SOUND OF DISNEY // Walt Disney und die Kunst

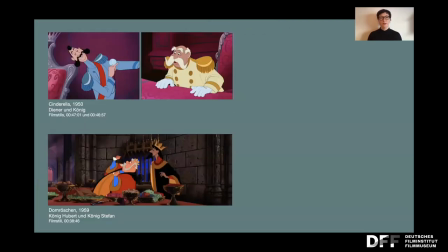[36:38]
Die restlichen Figuren sind übertrieben und im klassischen Cartoon-Stil dann gearbeitet. Allen voran wird dies an den Königen ersichtlich. In Zenduela ist es der kleine, untersetzte König und sein langer, schmaler Diener.
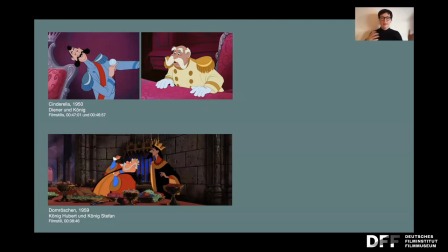[36:51]
In Lornröschen sind es die Könige Hubert und Stefan, die ebenfalls auch so als visuelle Antipoden dargestellt sind. Daran geknüpft werden natürlich jetzt Charakteristika, also Völlerei, Überfluss und Gutgläubigkeit versus Geschick, politische Gelenkigkeit und Strategie.
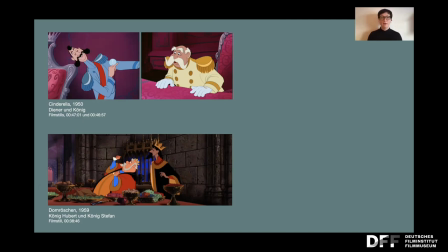[37:10]
In allen Fällen ist das auf jeden Fall positiv besetzt und wird visuell durch runde und geschwungene Linienführung transportiert. Also keiner würde annehmen, dass das jetzt irgendwie Personen sind, die was Böses im Schilde führen.
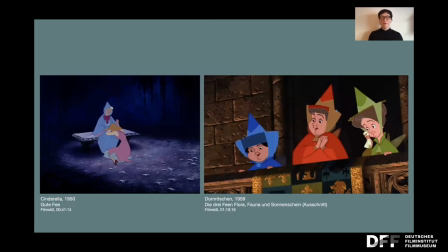[37:25]
Dann gibt es natürlich in beiden Filmen die guten Feen, die in beiden Fällen auch eher den mittlerlichen Typ bedienen, also schon etwas fortgeschritten in der Alters und auch in der Figur so ein bisschen gesetzter. Sie scheinen auch sehr bodenständig zu sein. Völlig überzeichnend in Cinderella sind die hässlichen Schwestern, Trisella und Anastasia.
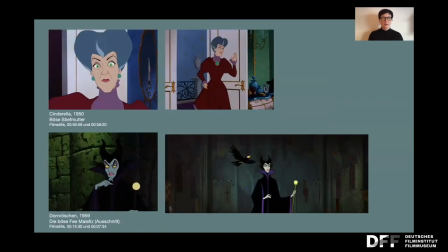[37:44]
Und natürlich gibt es in beiden Filmen die bösen Gegenspielerinnen. In Cinderella ist es die böse Stiefmutter und in Dornröschchen die böse Fee Malefee. Diese Gegenspielerinnen werden jetzt durch eindeutig andere Linienführung, nämlich ganz kantige, hier schon charakterisiert.
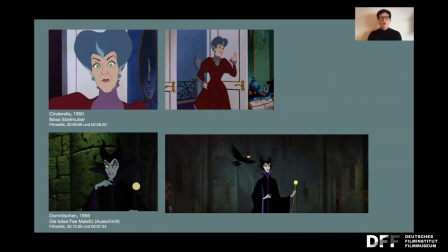[38:02]
Dazu kommt eine giftige Haut- und Augenfarbe, schmale Figuren, also schmale Körperfiguren, auffällige Augenpartien, die auch entsprechend prominent immer wieder gezeigt werden. Zeichnen also diese Gegenspielerinnen aus.
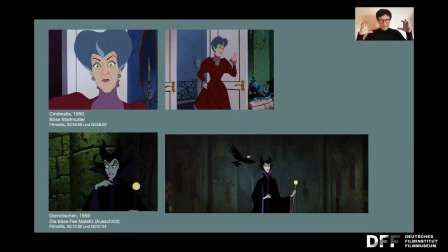[38:17]
Jetzt möchte ich noch mal kurz eben bei dieser Gruppe der Varia bleiben, und zwar König versus Gegenspielerin sozusagen.
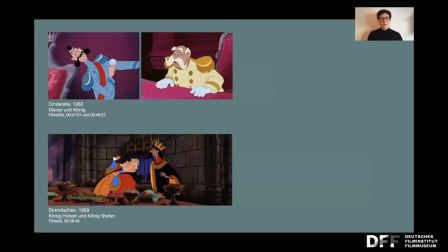[38:30]
Mir scheint hier nämlich eine zusätzliche Narrative Ebene mit ins Spiel zu kommen, die ausschließlich über die Visualität der Figuren erzählt wird. Die Könige sind noch nicht unbedingt selbstverständlich mit Krone gekennzeichnet, sondern können in dem Fall eben von Cinderella auch Uniform tragen.
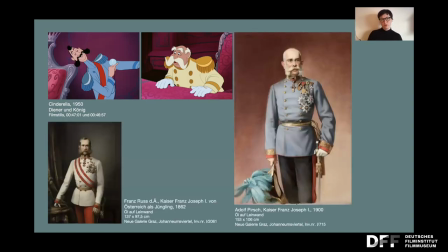[38:50]
Die Uniformen erinnern so an einen Crossover von monarchischen Ausgeuniformen à la Franz Josef, also dem letzten Kaiser der Habsburger, davon ließe sich auch der Bart ableiten, und hochrangigen Wachsoldaten oder Adeligen wegen der Schulterklappen. Es wird also damit auf das lange 19.
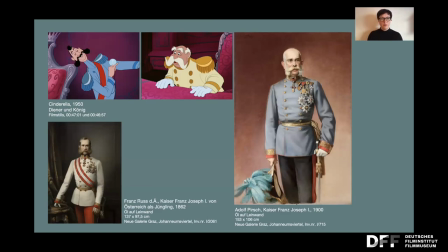[39:08]
Jahrhundert verwiesen, dass etwa mit dem Tod Franz Josef also 1916 auch endet und eine politische Neuausrichtung mit sich bringt. Wir wären also wieder in der jüngsten europäischen Geschichte und sind auch wieder an dem gleichen Kritikpunkt Industrialisierung usw. und die Folgen Weimarer Republik,
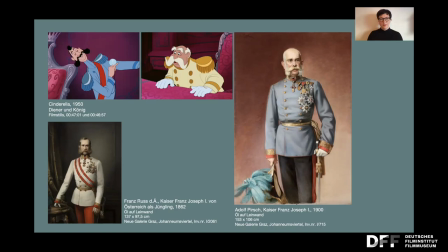[39:28]
die also hier nicht ins Bild erst mal kommen.
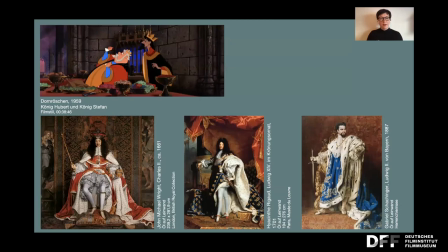[39:34]
Die Darstellung der Könige in Dornröschen mit ihren wallenden, teils an Umhänge erinnernden Gewänder, sowie der Krone verweisen ikonografisch auf weitaus ältere Vorbilder, wie hier die Beispiele von Charles II. von England aus dem 17.
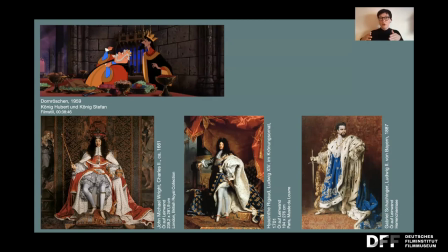[39:47]
Jahrhundert, Ludwig XIV. von Frankreich aus dem 18. Jahrhundert und eben noch in dieser Tradition stehend der schon genannte Ludwig II. von Bayern aus dem 19. Jahrhundert. Hier wird also, wie schon hinsichtlich auch der Filmarchitektur beschrieben, an ein nostalgisches Gefühl, also im altertümelnden Europa, appelliert.
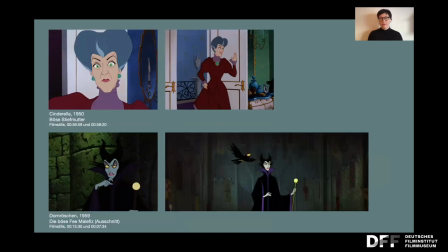[40:09]
Und die bösen Konterbarts, auf was verweisen sie? Das habe ich mich natürlich dann auch gefragt. Die böse Stiefmutter aus Cinderella entspringt ebenfalls der Zeit um 1900, als adelige ältere Dame, deswegen hochgeschlossen. Sie schienen mir auf den ersten Blick russisch beeinflusst, also genauso wie König Stefan.
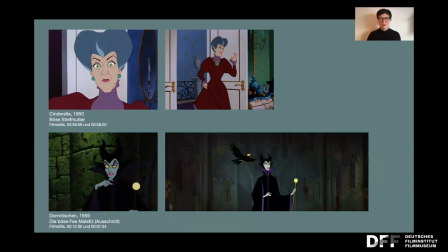[40:28]
Das müsste jedoch noch weiter verifiziert werden. Es kann auch sein, dass mich mein visuelles Gedächtnis hier täuscht, dass ich dies nur aus der Klischeebildung danach wiederum so empfinde.